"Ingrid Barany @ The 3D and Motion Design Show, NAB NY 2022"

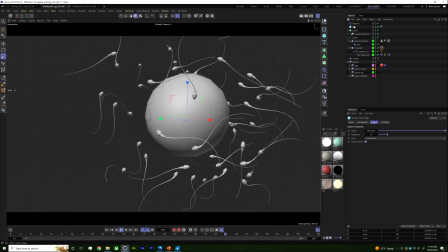41:26 so that gives you a pretty cool scene So egg, and then let's just maybe up the count a little bit more, something like that. And of course, they all have the same movement. So like I said, if you make three different sperm with different vibrate tags,
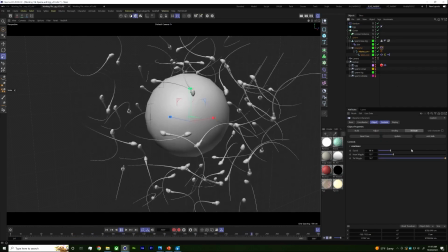41:45 and if you go into that controller and you play around with the speed of each one, they won't all look the same. And you can throw those all into an instance inside of the cloner for a different movement. notation as well for a more organic feel. I don't know why I put 36. You could pick whatever numbers.
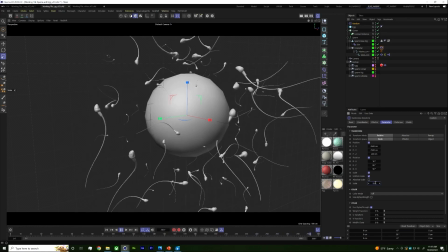42:07 And you can also change the scale so that, you know, they're not all the same. It's probably too much. It's 0.1. Just something like that. So this is the basic setup that I have for the sperm actually trying to get in.
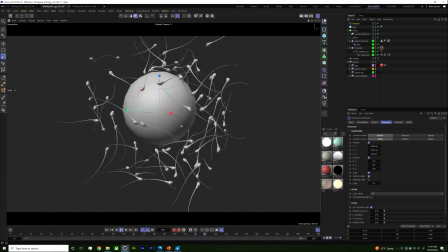42:22 You can see like there's some nice fluid movement and they're all kind of the tails are moving this works really well for a still as well if you wanted to
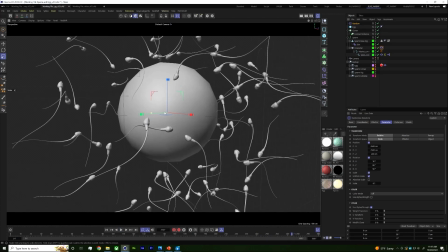42:31 get just like that nice kind of motion of the tails and to get like a really dynamic shot with some nice bokeh on
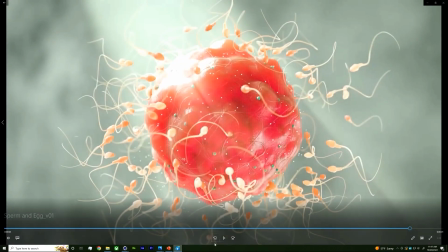42:36 the background and some nice cinematic lighting like i have in this shot
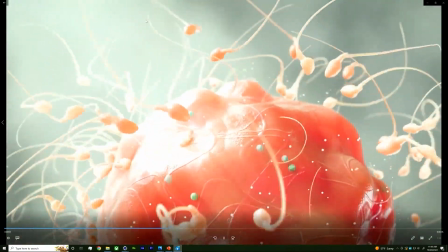42:41 and you can see for the egg i animated the displacement as well just to give it a little bit more motion i added
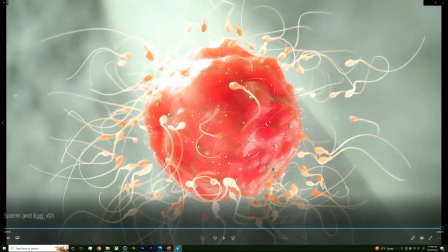42:47 some particles in there for some extra funky effects and the sperm are kind of doing their thing.
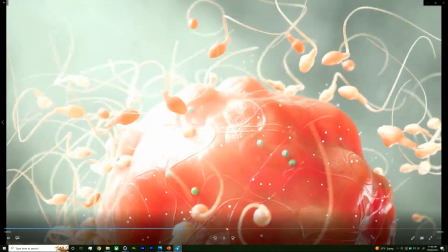42:54 You can see it doesn't look as uniform in this. Okay, so I am looking at the time.
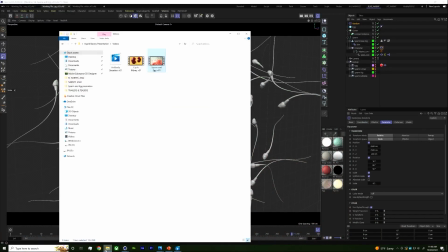42:59 I have 12 minutes left. So I think what I'll do for the final demo is I'll just sort of walk you through what I did.
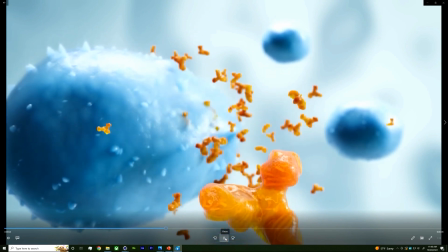43:06 It's sort of building it instead of building it from scratch. And this is just antibodies being secreted from a plasma cell.
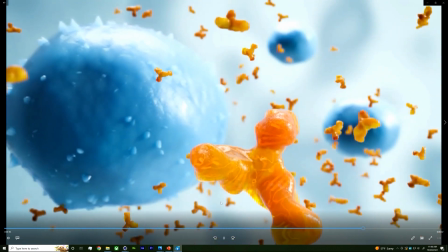43:12 And again, through the use of like exaggeration, we have our hero shot in the front over here.
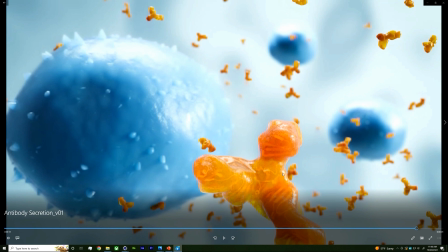43:17 That's a lot bigger in order to show the actual internal structure and this is really where you as a biomedical communicator you know you have
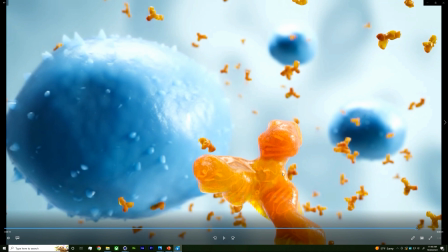43:26 a responsibility like i said to make sure that it's accurate but you need to enhance certain things like the ratio of antibodies to plasma cells is crazy like they're so there's like thousands of antibodies being released by a plasma cell per second so it's like how do i actually show that but still make it like
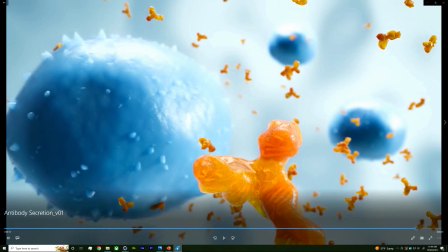43:41 cinematic and in a certain way and so you can play with scale in order to exaggerate certain things like I did here in the foreground
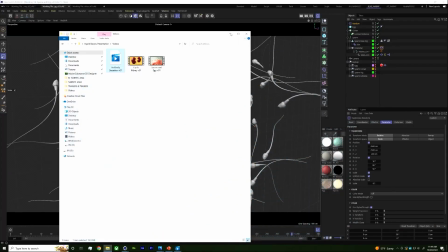43:48 and all of that to get that look and feel that you're going for. And so for this setup, I could just play the demo.
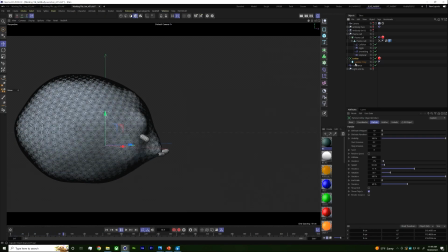43:57 I have my plasma cell and I have some emitters that are right now using just like a capsule, but through the actual redshift tag, if you add a redshift object tag to it, you can change these emitters to be anything you want.
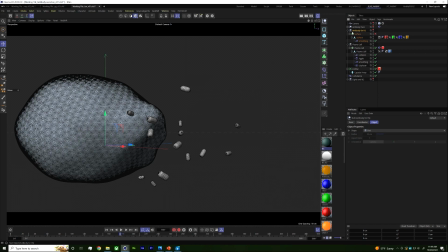44:14 And so I had an object that was actually for the antibodies that you can see in the final look, the actual antibodies. But I didn't want Cinema to have to calculate all of this geometry because it would hate me for trying to make it do that.
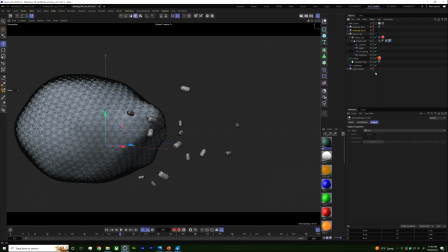44:27 And so I picked something that was a lot lower poly. And in the emitter, it's a pretty basic setup as well.
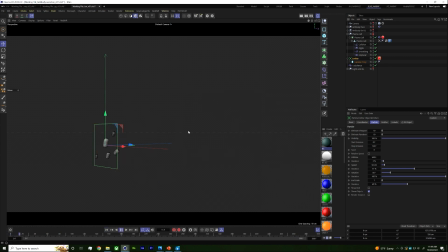44:35 We can just go ahead and hide the plasma cell for now. Just play the emitter. I'm making it emit from sort of one area. I was able to change like the birth rate, the variation, the lifetime. This is like the very quick version of using an emitter.
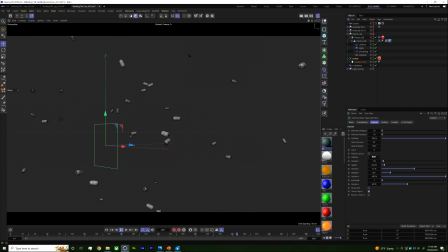44:52 You know, you can play around with all of these yourself to get the look that you're going for,
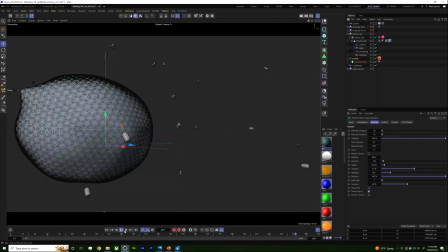44:56 but the magic and how I got it to interact with the plasma cell without using dynamics, and you can use dynamics. It'll probably give you like, you know, a more realistic look, but I was looking for just like a quick way to kind of do it.